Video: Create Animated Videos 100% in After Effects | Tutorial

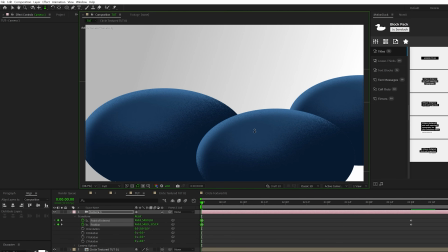[4:09]
And I'm just going to zoom out of my scene like this. And this will create some just initial camera movement here.
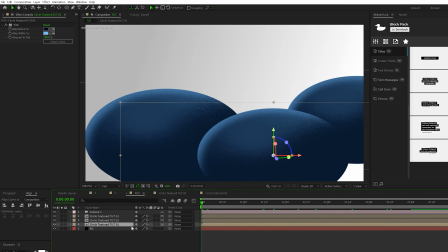[4:14]
One thing I want to want to do is add a little bit more foreground elements So I'll go ahead and duplicate one of our circles a PR keyboard for position and this time we'll bring it forward And we'll just kind of reposition it as we see fit here do another duplicates Bring that forward.
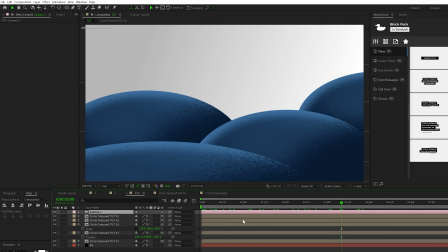[4:30]
So now we'll have some extra foreground objects in here and it's gonna look good Another thing I can do is continue his CM keyboard until
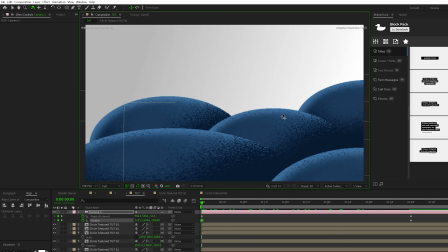[4:36]
we get this orbit tool and I can like rotate the scene a little bit So maybe I'll have it rotate this way And I'll go to the next
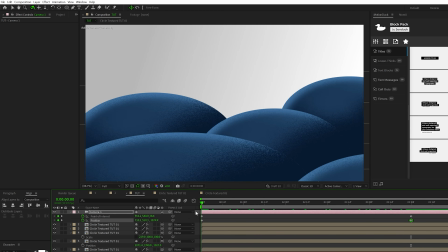[4:42]
keyframe and I'll rotate it towards the other way, for example. So now we have our basic camera movement in here and we continue to build onto our scene.
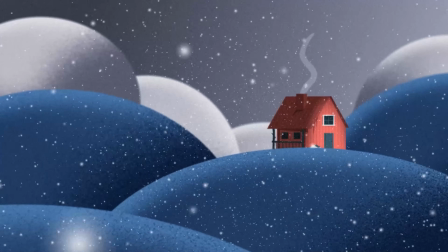[4:49]
Before we move further into the video, we have a sponsor and that's us.
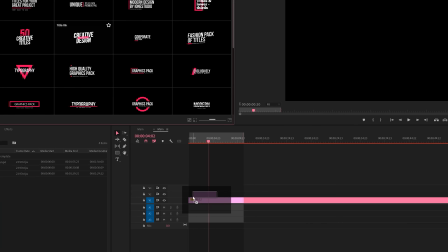[4:53]
If you use After Effects or Premiere Pro, then be sure to check out our Motion Duck extension, which has over 20,000 editable templates for your projects.
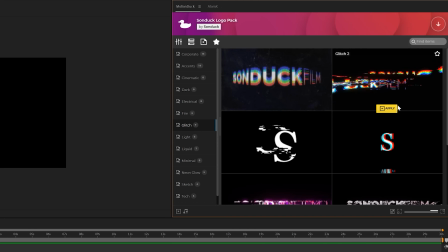[5:01]
For example, you can browse, import and edit templates all from the Motion Duck extension.
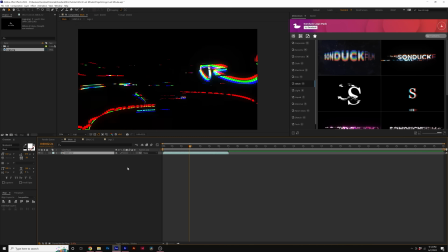[5:06]
So you'll be able to save hours of time on every project while producing high quality work.
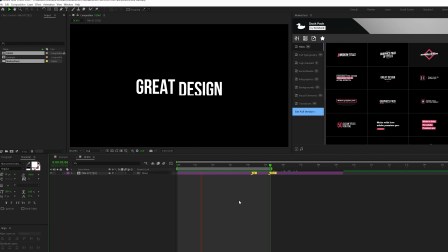[5:10]
You can also download our free 100 template pack with the links in the description below And if you purchase anything from our website, you will be supporting our channel.
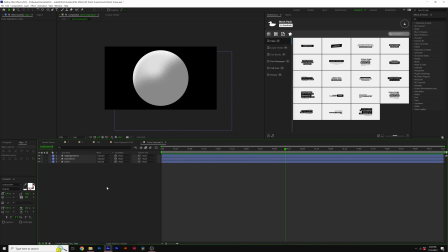[5:19]
So thank you very much So I went ahead and created another color circle here Which is gonna be white and then I do
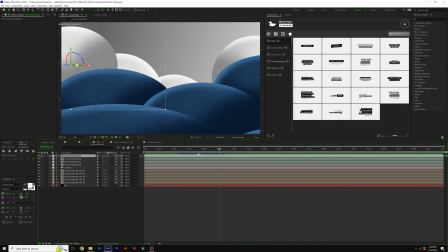[5:24]
that in the back of our scene as well So all the same techniques apply with the positioning and 3d layers, but now we have this overall scene here So now we can really take this next level by adding in whatever we want to add.
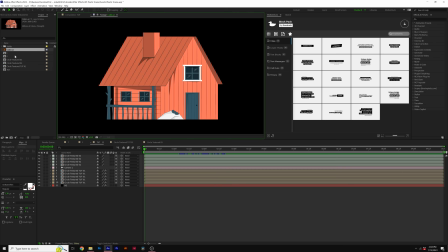[5:35]
So if you want to have some objects or whatever remember you can download the project file but you can download like free vector icons from freepix.com which is where i
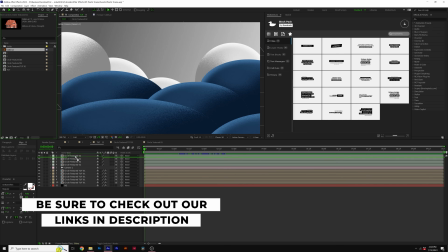[5:42]
got this cabin from and then you can like bring it into your scene make sure it's set to a 3d layer and
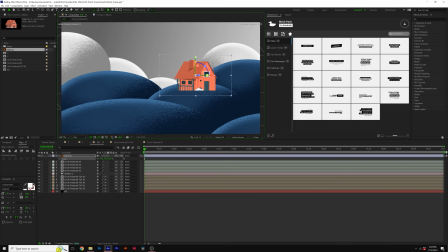[5:48]
just you know fit it exactly where it needs to go so i want it to be right behind this hill right here i'll put it underneath that layer so as you insert objects into your scene you know they're automatically placed into wherever they're going to be at so you know that looks pretty
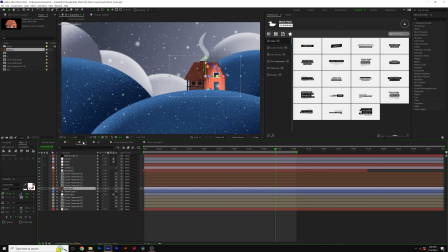[6:03]
cool but one thing i really want to talk about when building a scene like this is compositing and really blending the objects together and making it stand out.
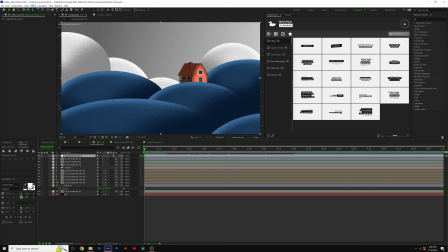[6:11]
So I'll come here to layer new adjustment layer. Go to effect noise and grain and add a quick noise to this. Set it to 12%. Uncheck use color noise and go to effect color correction curves. We'll come here to red channel and we'll bring this up by a little bit. Come here to the blue channel.
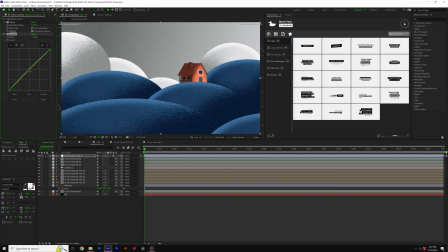[6:28]
We'll bring it up as well and we can go to green channel and kind of manipulate this as we will and this will kind of color grade everything together and this will put the same sort of tint of color into everything and create a nice composite so feel free to mess around with this until you get the look that you want another thing i like to do here is add an atmospheric effect so i'm going to create myself a new solid call it particles click
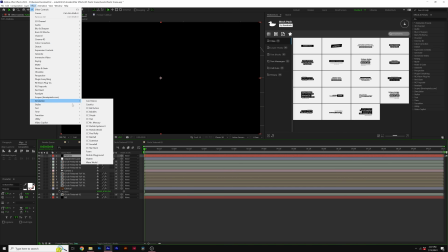[6:46]
ok and then go to effect simulation cc particle world now you could use the snowfall effect to create snow which
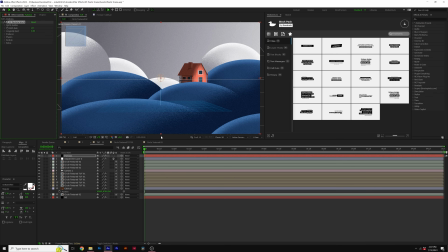[6:53]
is what we're doing here but i like the particle world effect way more all you need to do is move that layer forward in your timeline
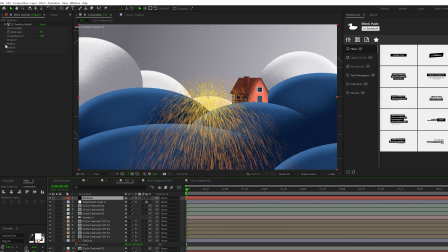[6:59]
drag out the out point so we'll come here to the particle first and we'll set the particle type to a phytosphere. Set our colors both to white. Set the birth and depth size to 0.1. Then we'll close this up, we'll go to the physics. We'll set the animation to twirly and set the resistance to maybe about four.
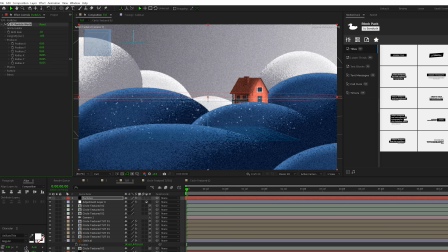[7:18]
Then we'll close that up, we'll go to the producer. We'll increase the radius X to go across our composition and also increase the radius Y to go up across our composition. And then we'll really increase the Z depth here so we can have all these particles, you know, and the front and the back of our scene, the foreground and the background of our scene.
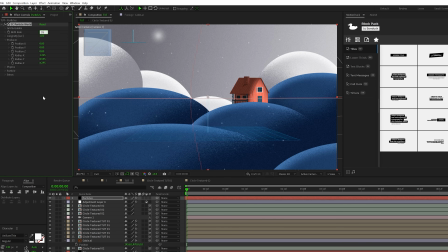[7:34]
Then we'll come here to the birth rate, set this up to a crazy number like 35, and then we'll set our longevity to it. And since this is a 3D effect, it'll make it look like we're flying through the snow with our particles in here.
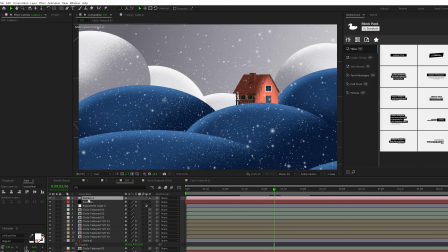[7:45]
So right now I want to create this beautiful depth of field because we have this 3D scene and we have a camera in here,
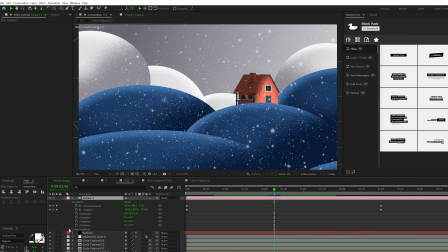[7:49]
which means we can open it up and we'll go to camera options and we'll come here where it says depth of field off. We'll click it to on and not much will happen because we don't really have any extreme settings.